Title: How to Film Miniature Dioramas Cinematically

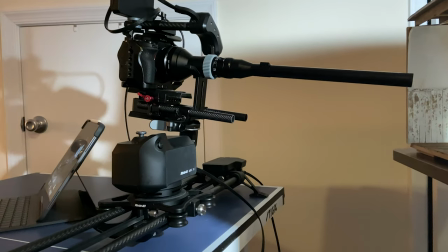252s
So right before I start the shot I add some haze with haze in a can and you can see
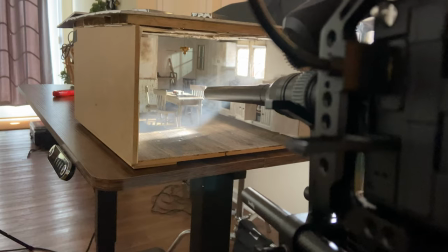257s
the effect in the light that I was going for with the light shooting through the windows and creating these light rays in the fog.
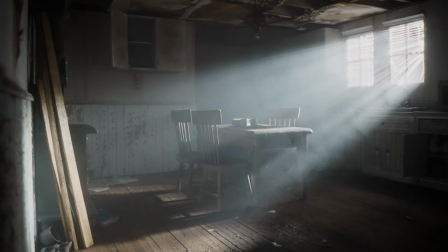So for the camera movement I do use the Rhino Arc 2 motorized slider. So far it's been really awesome, it handles most of what I want to do very well. But it isn't cheap and there are a lot of decent motorized sliders now for only a couple hundred bucks. And in fact, before I got the Rhino, I did a lot of my first videos here on the YouTube channel with a $200 motorized slider. But to get back to those who are just really starting out and want to try filming with their phone, as long as you have a nice bright light, something like the Aputure 200D, you can try doing what I did here.
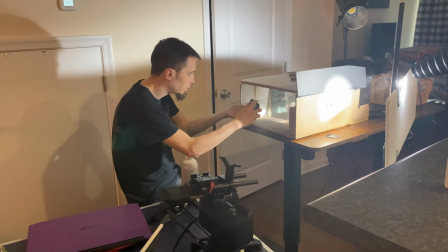306s
Using an app like Filmic Pro, you can lock your exposure settings and focus. And so I just put my phone into 120 frames per second mode,
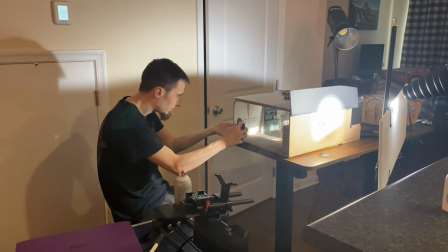315s
locked the exposure and focus and then started moving it just with my hand after spraying the haze in a can.
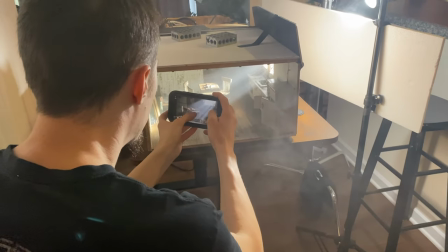325s
You want to try to move smoothly but because we're filming at 120 frames per second it looks much smoother in post and you can pull off quite a bit.
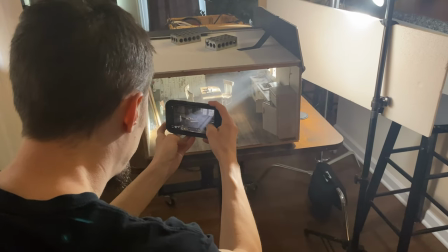334s
As long as you make sure to really get your phone in there in the scene and do cinematic moves like left to right slider moves.
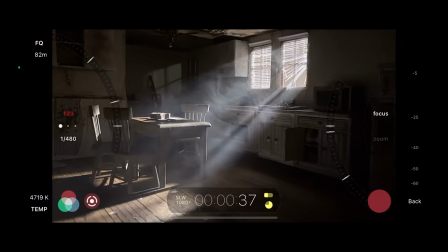343s
What looks like this at first will look like this when it's slowed down in post.
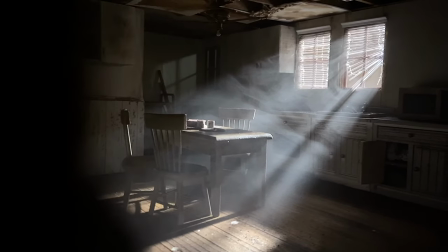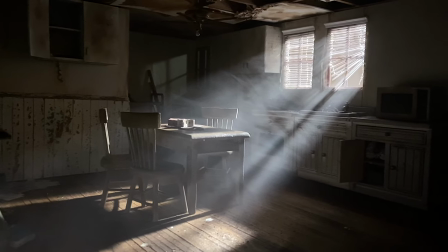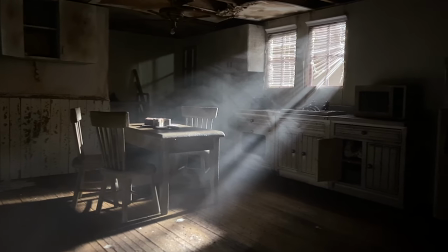So there are a lot of reasons why the professional quality equipment is better and especially for what I do when I'm trying to do a lot of different types of shots and different types of dioramas I like having the flexibility and the quality that I get from it. But as you saw in the end just an iPhone which mine is only an iPhone 11 can do quite a good job as long as you light the scene well and with enough light. So if really enjoyed this let me know in the comments if you'd like to see something in the future that would be more of a deep dive course on how i film and walk you through step by step the process also hit the thumbs up and subscribe and go over to my patreon if you really want to see more behind the scenes of what i do on this channel i really appreciate all the patrons that i have and the support that they give means so much to keeping this channel going and allowing me to do really cool projects now and in the future. See you next time.